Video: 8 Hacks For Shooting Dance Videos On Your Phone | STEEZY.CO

Accessories, apps, music, and lighting. All the things you need to know about recording videos on your phone are in this video.
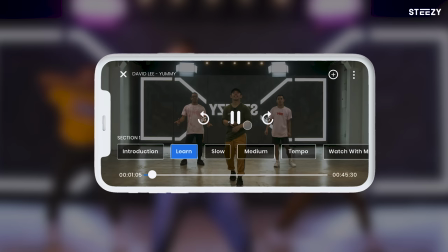Before we spill our secrets, these tips are brought to you by steezy.co, the ultimate place for learning dance online. Click that link to get a free trial right now. Okay, let's hear some frickin' hacks so you can record yourself doing those steezy studio classes. Yeah? Hack number one. If you don't have a tripod, get creative. Don't have a fancy apparatus to hold your phone?
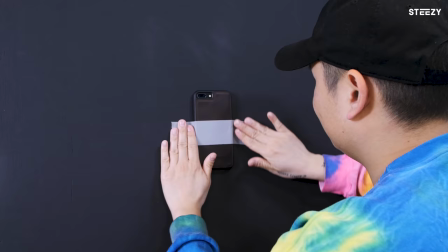That's okay. You can stack books, stick your phone in clay. No, no, not that clay. or tape your phone to the wall to keep it in place while you dance.
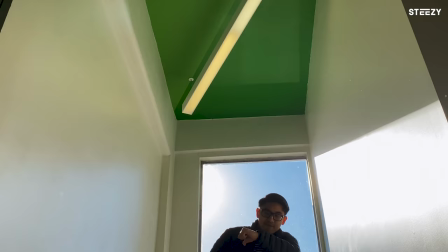Steezy is not liable for any wallpaper that you rip off. Hack number two, test your framing. You don't want to dance your heart out and end up filming only half your body.
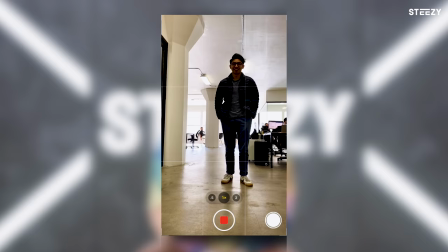Take a test video and mark where your boundaries are. This is also a good way to check for embarrassing objects in the background that you should clear out.
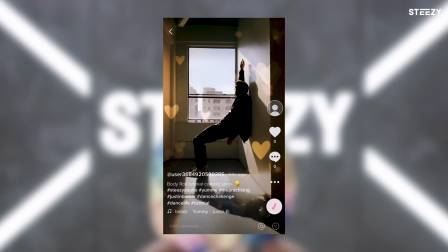Or if you're shooting a video in portrait mode, you also want to frame yourself above the 1x button in the camera app. This will ensure that you have plenty of room for cropping later, such as the description area, if you're posting the video to TikTok. Side note, do not zoom in on your phone camera. Digital zooming creates a super pixelated image and this could potentially pixelate even further if you post it to social media due to factors such as video compression.
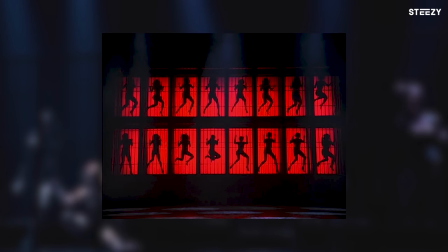Hack number three, play with lighting. If the light source is behind you, also known as being backlit, then you'll often just show up as being a dancing silhouette. And all the textures in your clothes will be lost. Unless you're trying to go for that sexy mysterious cell block tango vibe. Then yeah, go for it dude. As for specific light sources, daylight through a window, house lights, or even lamps all work.
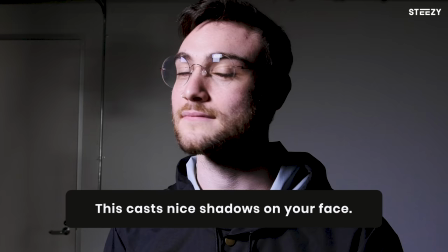Generally, you want to make sure that your light source is hitting you from a 45-degree angle in front of you so that you can cast nice shadows on your face to define those beautiful features. Hack number four, clean your frickin' camera lens!
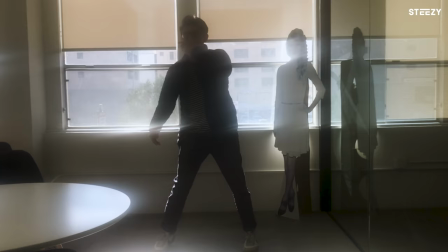All too often do we see videos shot on fantastic phone cameras only to be thwarted by ugly lens flares and blurry smudges. You can use anything from a microfiber cloth to your t-shirt. But taking two seconds to clean your lens will ensure that you have a crystal clear image. Hack number five. Adjust your FPS. Set your phone camera to 24 frames per second.
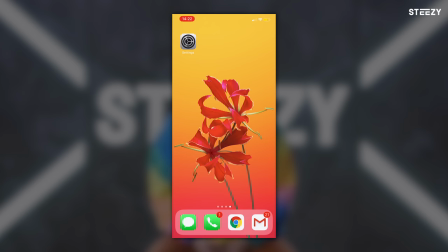Trust us on this one. This will give you a more cinematic look and make your dance movements look a lot cleaner. Go ahead and hop over to your general settings, click on the camera app, then click record video, and adjust your settings to 4k at 24 FPS. And if you're an Android user, I'm sure there's a way you can do that. Hack number six. Lock your exposure and focus.
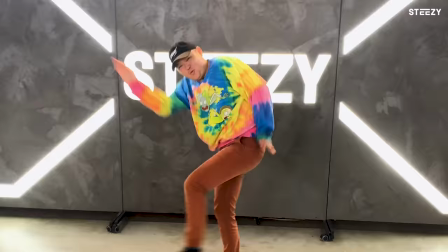Good, yeah. You know that thing that your phone does when it brightens and dims and refocuses whenever you move around? You can actually lock that in place.
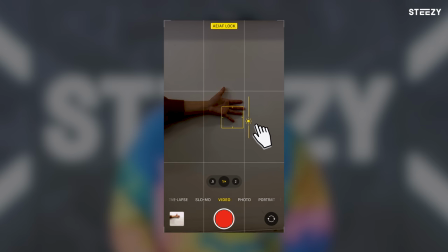Just open up your camera app, tap and hold your finger down on the area that you'll be dancing in until you see the AE slash AF lock icon pop up at the top,
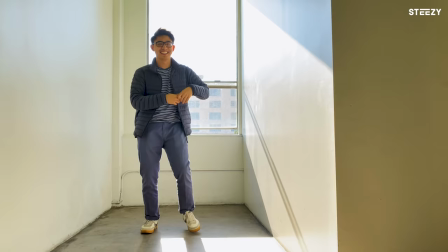and slide your finger up and down to set your desired exposure.
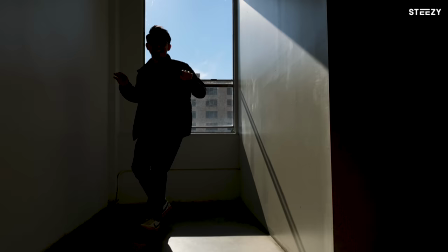This will ensure that your phone is not sporadically brightening and dimming and shifting focal points everywhere whenever you're filming those sick dance moves. Hack number seven, experiment with creative filters. Want to take your videos to the next level?
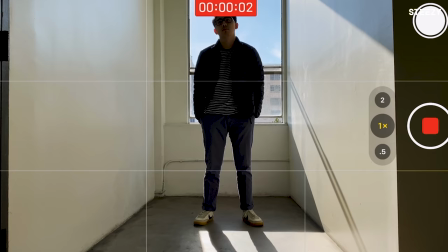Then grab a pair of color-tinted sunglasses, place it right in front of your phone camera so that you're viewing the frame through the lens.
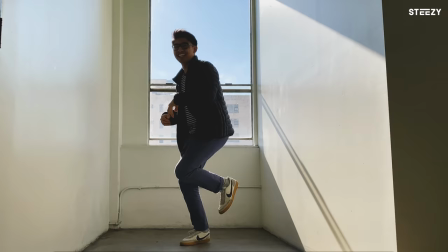Sort of like a poor man's color grading. Hack number eight, know your video's purpose. After you shoot your video, take time to review it. Go over it a few times. It's important to remember why you filmed that video in the first place. Are you trying to post it to Instagram or TikTok? These whys will guide you through the editing process and help you decide if you need to make any tweaks. Don't be afraid to re-record when necessary. It's much better to spend more time on making something that you love, than spending less time making something that you feel meh about. Boom! There's your high-quality at-home DIY dance video that you can post to Instagram, TikTok, or Facebook, or whatever app is popping in the year 3000, or you can post it to Steezy Studios' community page.
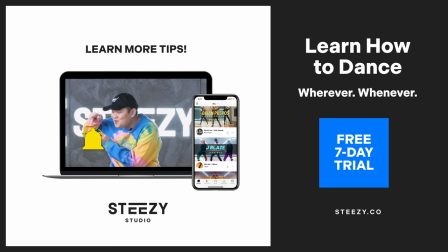Yeah, that exists. Before you go, smack that subscribe button and ding that notification bell right there so that you can be in tune with Steezy's weekly videos all the time. And leave a comment for any tips that you may have for recording editing or posting videos on your phone Thank you so much for watching and we'll see you next week if you're subscribed. Ciao now brown cow Get it cuz it's just out there